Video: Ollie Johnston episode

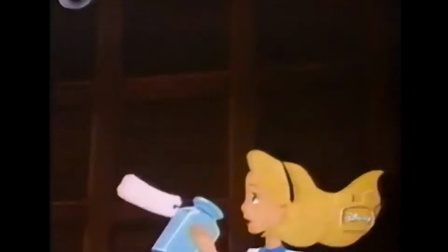12:22 Every character she met had some strange attitude that she was in conflict with all the time.
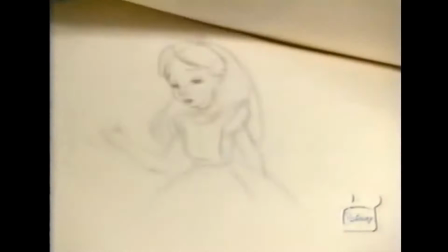12:30 This is a scene of Alice that I did in the section where she's talking to the doorknob.
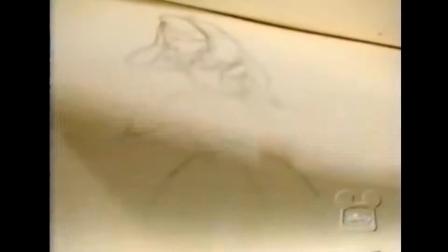12:38 And she's very exasperated here in this particular scene. But you can also see how confining the drawings are. They have to be so accurate, because everybody knows what a real girl looks like.
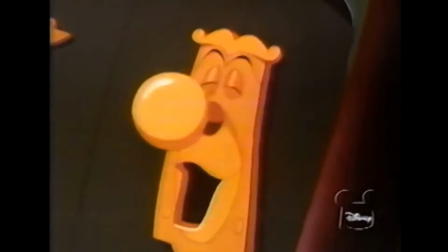12:53 Oh, no use. I forgot to tell you. I'm locked.
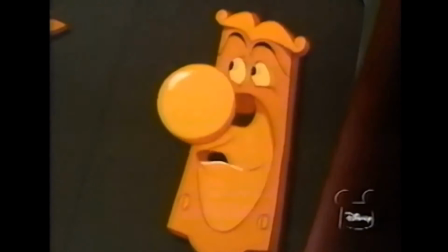13:00 Oh, no. But, of course, you've got the key, so...
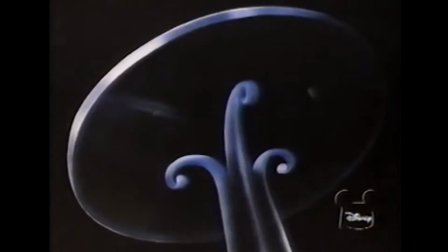13:05 Okay. Now, don't tell me you left it up there.
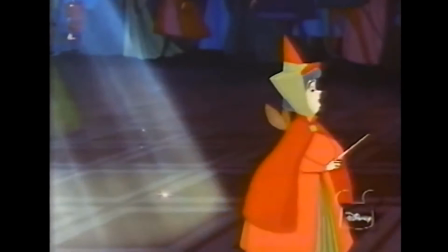13:09 Ollie's flair for animating the fair sex landed him a triple assignment in Sleeping Beauty.
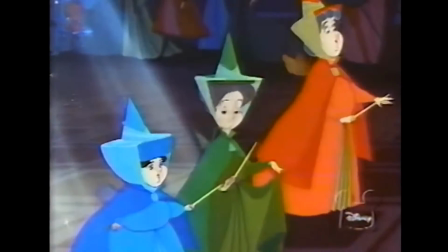13:15 Flora, Fauna, and Merriweather.
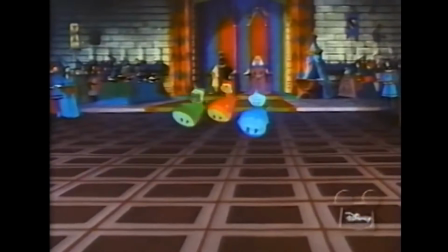13:18 At first, when we started on them, Walt thought, gee, why do we have to make these characters different, you know?
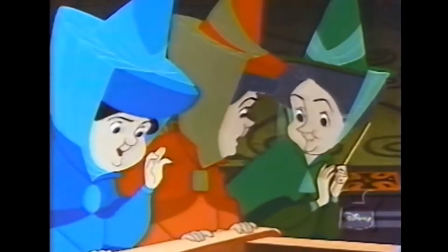13:24 Why can't they all be the same, react the same? We thought, oh, no. See, that wouldn't be half as much fun, you know, making them like Donald's nephews or something. So that was one time when we kind of went against what Walt had suggested.
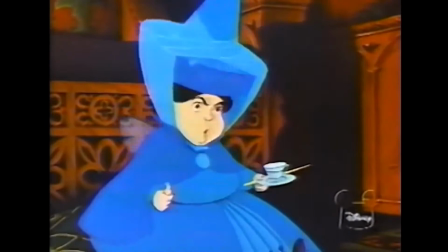13:38 But I think it did make the picture richer to have them that way. Little Merriweather was a feisty little thing that'd get upset real easy.
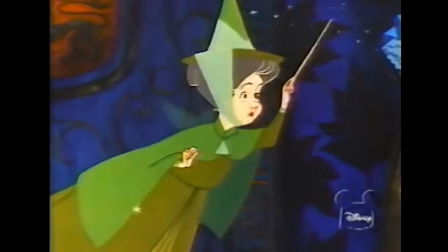13:47 Fauna was always the one trying to say pour oil on troubled waters to keep peace between
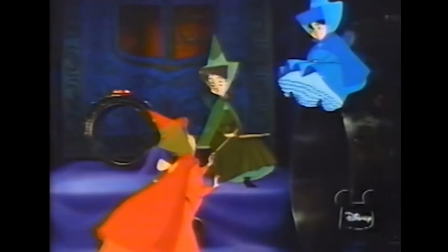13:56 Flora and Merriweather. Because Flora was not what you'd call an appointed leader.
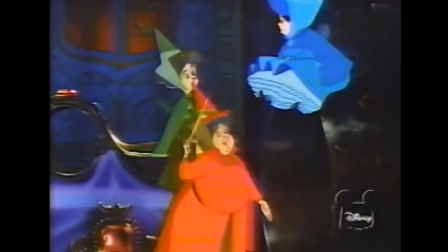14:04 She just automatically sort of became the leader because she had the best ideas.
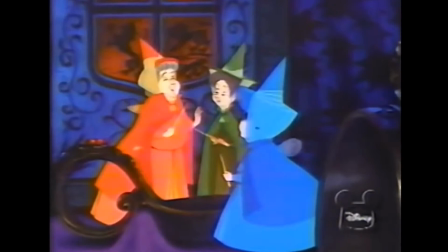14:10 But all in all, the three of them formed a happy team.
I'll turn her into a flower.
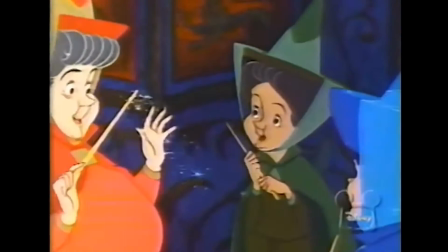14:17 Maleficent? No, dear. The princess. Oh, she'd make a lovely flower.
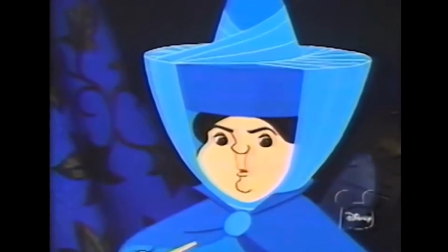14:23 Don't you see? A flower can't prick its finger. It hasn't any. No, that's right.
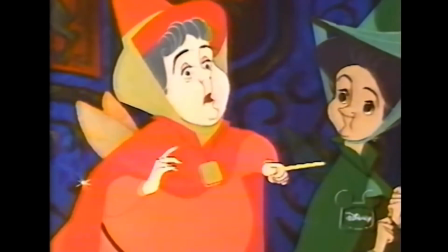14:28 She'll be perfectly safe. Until Maleficent sends a frost. Yes.
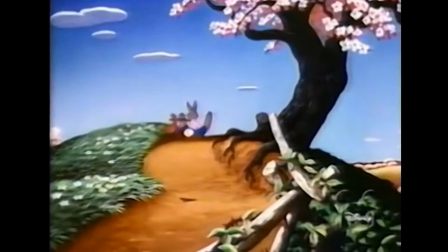14:35 Oh, dear. She always ruins your nicest flowers.
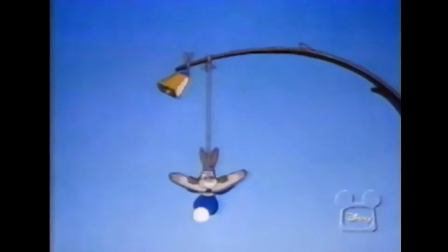14:40 Ollie's favorite triangle of characters sprang up from the Song of the South. Brer Rabbit, Brer Bear, and Brer Fox were an animator's delight.
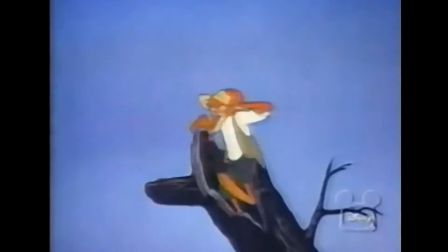14:49 Song of the South had great characters and great voices. The fox in particular
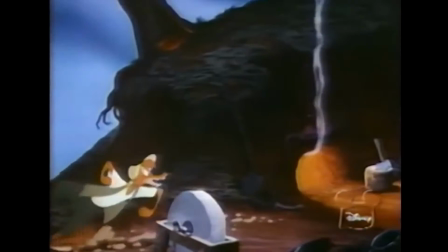14:56 was a real rich character. He was so sure of himself and so sure of what he wanted,
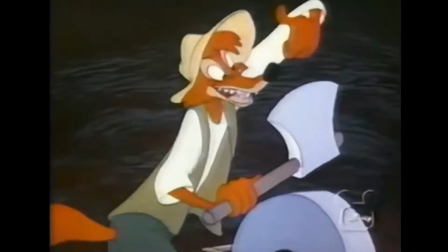15:03 but he had this one weakness that he would always fall for any ruse that the rabbit had.
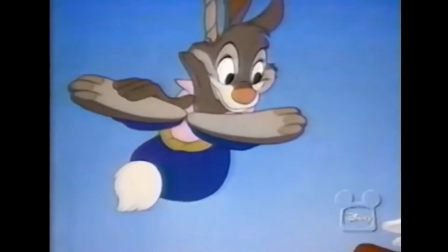15:09 The fox kept catching him, and then the rabbit would somehow trick him and get out.
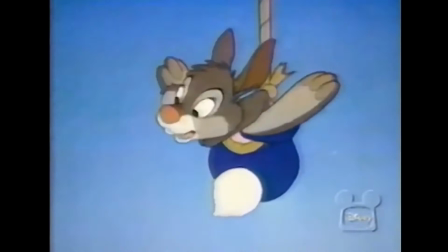15:14 And the rabbit could usually get the bear involved on his side,
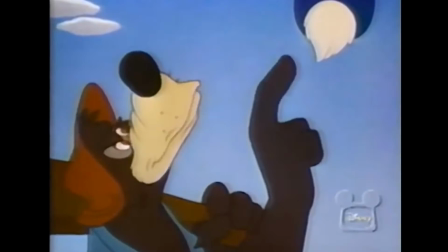15:19 and he was always able to use him in escaping. So he had a wonderful triangle there.
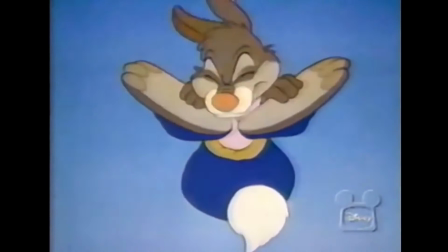15:25 What you doing up there? Oh, keeping the crows out the cornfield.
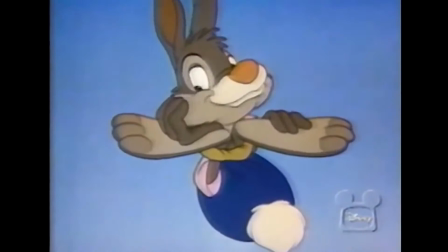15:32 I's making a dollar a minute. A dollar a minute?
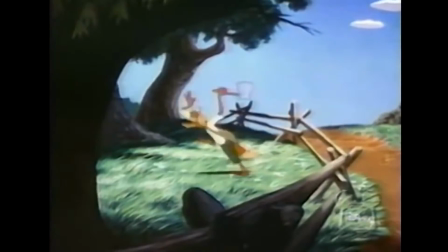15:37 Indeed I is. Would you like to make a dollar a minute, Rose?
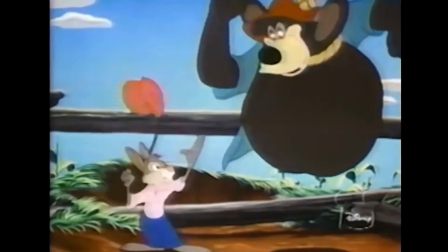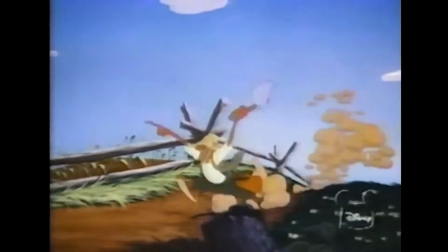15:47 Thank you, Brother Rabbit. That's all right. So long, Brother Rabbit. I'll never forget this. Yeah, goodbye. I just don't know how to thank you. Yeah, well, goodbye.
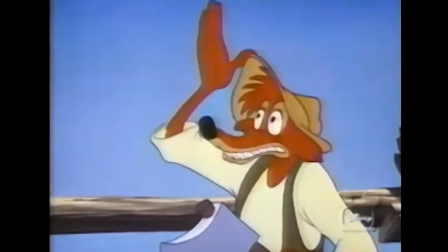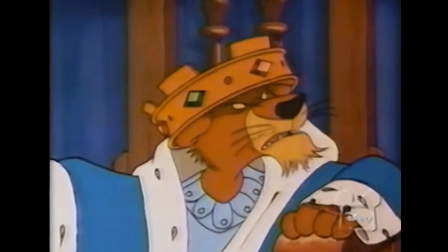16:00 In Robin Hood, Ollie animated the hilariously unequal relationship between ruler and ruled.
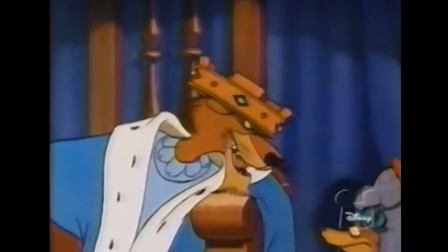16:07 Prince John was a very egotistical guy, but also very insecure.
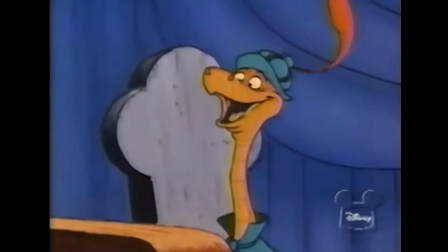16:13 So he had a lot of emotional qualities that you were involved in handling him.
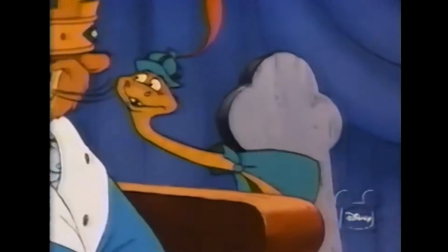16:19 And he had this sycophant of a counselor, Sir Hiss,
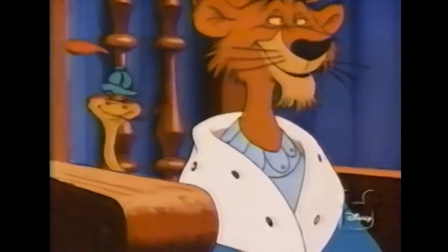16:25 who really had no choice but to stay with this guy because nobody else, who else would have him?